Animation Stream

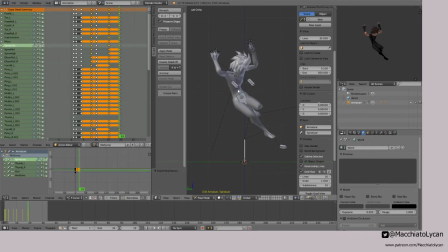So we added this one. And this is a much, much better pose to look at. It's got a nice stretch to it. It really emphasizes where the motion came from. We started here and we sprung forward with an arch kind of to the back.
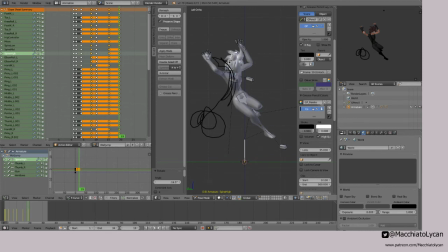And then as we settle in, we kind of come down like this. So you get that nice, the motion is kind of like that. You know, you got that kind of, obviously the actual jump motion is this,
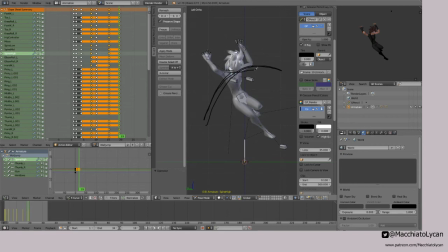but the pose kind of goes from kind of that push off and arch back to settle back down in. And I think that just looks better altogether.
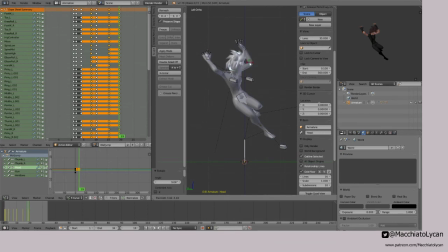And of course, you know, things like his head, whereas before he might have been looking up. Yeah, that's another thing that really sells it, is everything up until that point is basically the anticipation of where am I going, which is higher than I was.
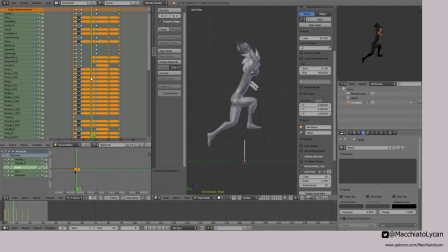And once you reach this, that's like the point when he's at the peak of the jump, and then everything else is down. So you want that head to be looking down and getting ready, anticipating. And so since this pose is now more of a transition and not really the key pose,
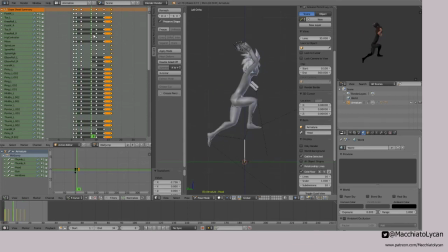we can actually get that much quicker and have it really sell as just a transition. Yeah, that's so much better. Alright, so head back into Unity.
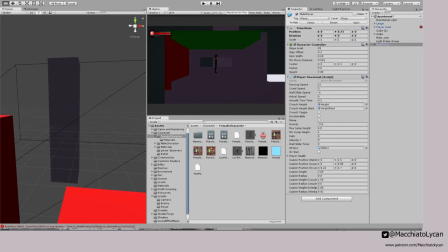Get that in there and see how it looks in game again.
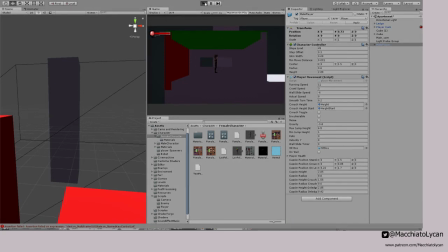Okay, so
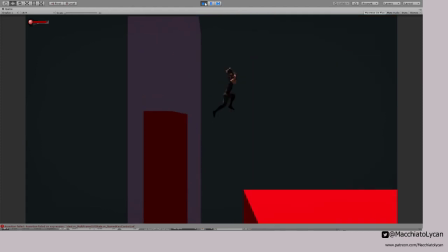Oh yeah, that is much better. Oh, that is much better.
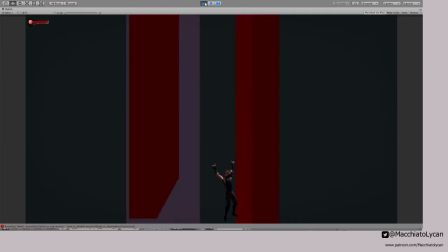So yeah, so as you can see on that,
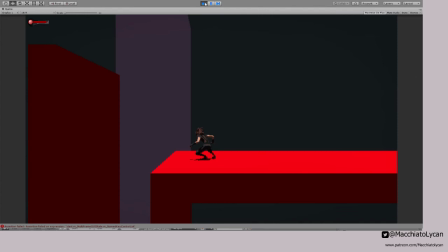yeah, so right about there, we'll pause right there.
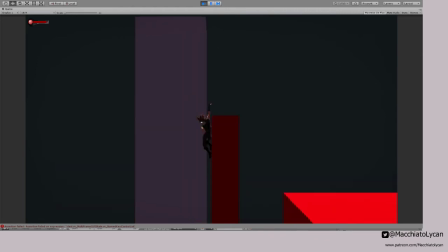No, we'll come down this way. So yeah.
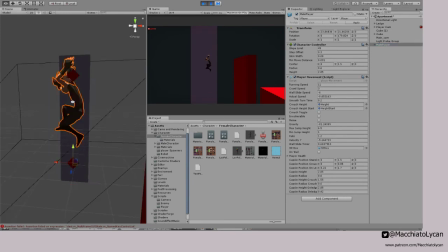Now that we're paused, we can kind of go frame by frame, and you can see how that looks much better. I still need to tweak the transition, you know, the amount that it'll tween in between,
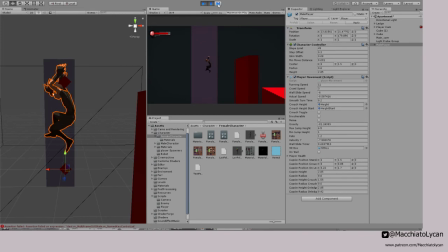but already you can see that motion, and you can see that turn starting to happen. It's taking quite a bit, but
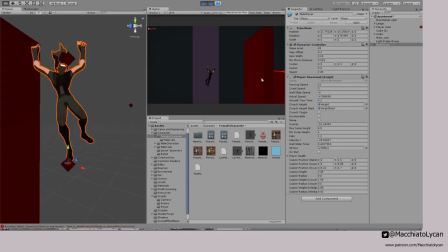yeah, you can really see that. How he still has that angle, that curve to his spine, and just that loop, that kind of ping pong effect,
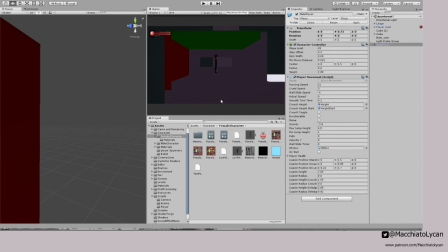or sine wave, not sine wave, but just that in and out of the pose.
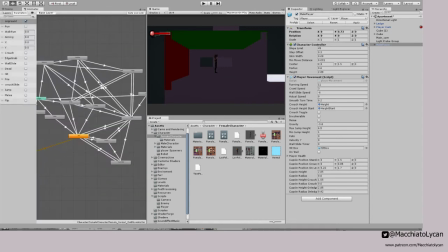This is a good time to then check.
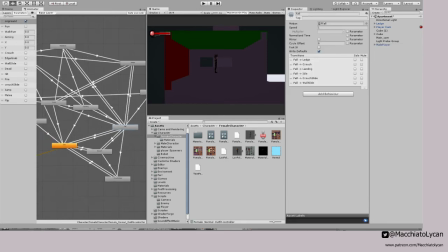So we have the wall jump, which transitions into the fall.
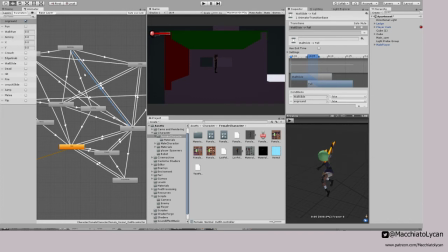So let's see. We want to go for the male. Where is it? Right here. Okay. So this transition right here. We're going from this. Oh, where is that? Okay. Well, that's the wall slide. Okay. There's the wall jump. So yeah, we're going from this.
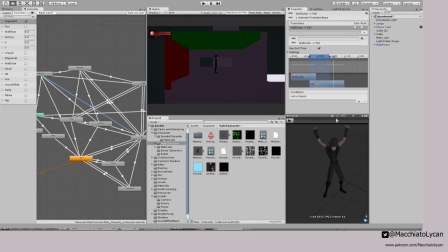Going from this into this. And this pose, once again, is going to get fixed. But you can see how it comes in a little too abruptly.
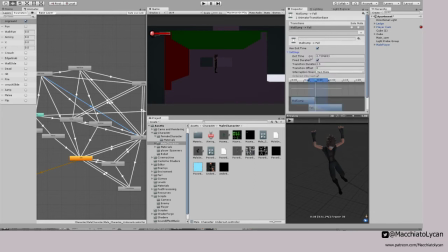So we want to actually have the exit time be a little bit longer, so we really get that sense of, yeah, let's have the exit time be a little bit more. Because we want that. That's the money pose. That's like that's how he comes in, you know.
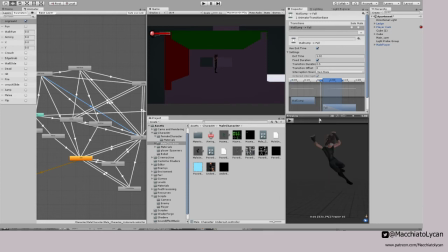That's what you're landing as. So. And then he eases into gravity and just that back and forth, then goes back down. Yeah, that's nice. Okay, so let's see how that looks right in the game.
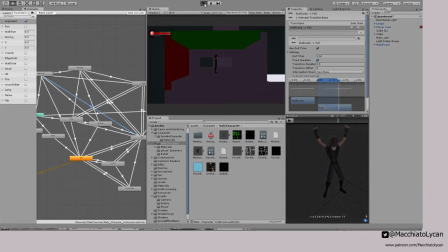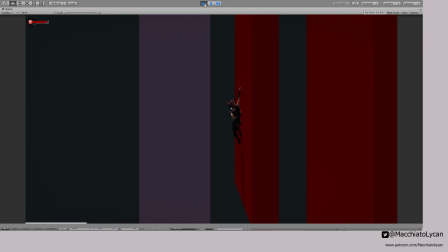Oh yes, that's much better. And now, as you can see, there are issues with the pose. Obviously, his legs look a little cramped, so we'll stretch him out a little bit more. But it's definitely a much better feeling.
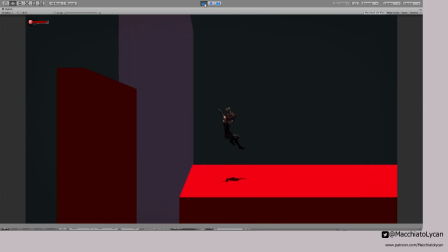And even with this, once again, that wall jump, you can't see the startup frame because it happens so quick.
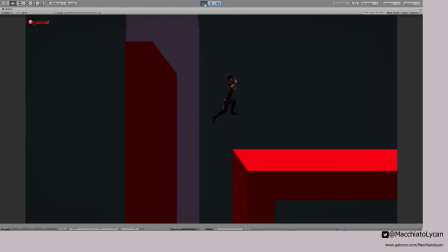But I guarantee that without that first little
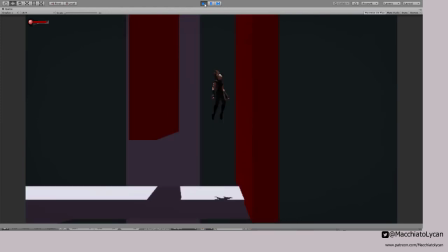frame that just kind of initiates the jump.
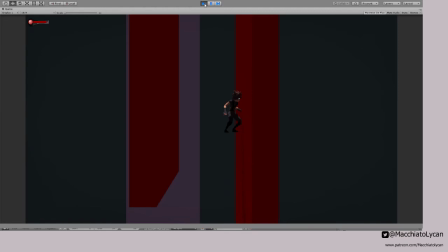Oh, let's see if I can get it in pause. Yeah. Anyway, you know, the frame I'm talking about, just that up against the wall.
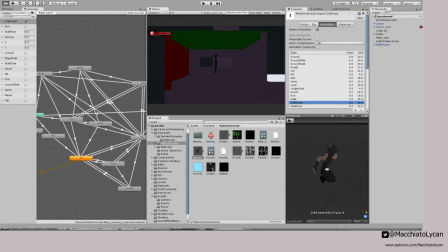You know, this right here, without this frame right there, it just does not look the same. It's a whole nother animal without it.
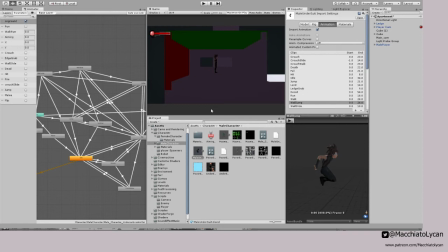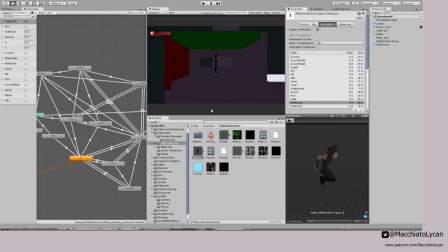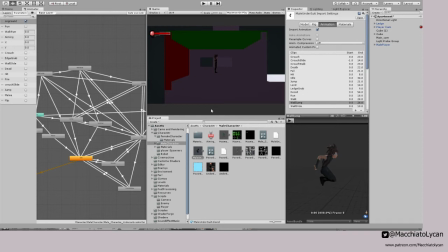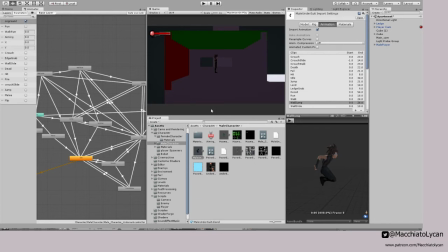Okay, so yeah, much better.
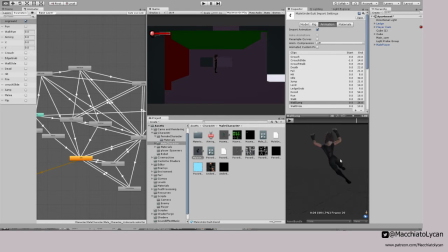This pose will fix that up and get that stretch a little bit better.
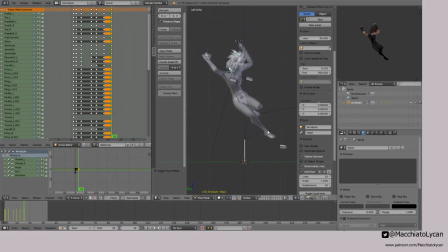So yeah, we want to have that pose be a little bit more stretched. Even this one, this foot, you can kind of
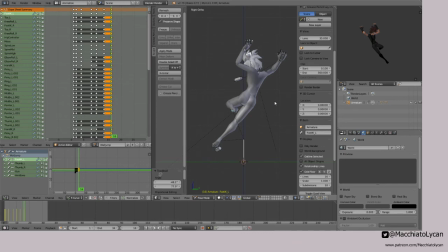not stretch it out more, but just kind of in the opposite sense, get that nice and, yeah. Of course, one thing that I think never really looks good is when you're doing something that, you know, has very specific camera angles. Once again, that fixed camera angle that I talked about.
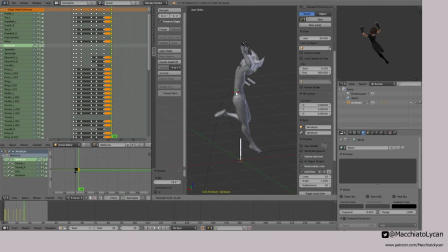Having having a whole part of a limb obstructed, so as you can see, you can't see anything below the knee.
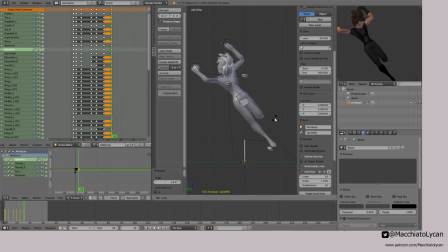That just does not look good. It kind of makes everything look flat, but not in the way that we want. So I always want to add, yeah, like a little bit of, just a little bit of that, so you know that that limb is still there. Like something like that. Yeah, that's much better.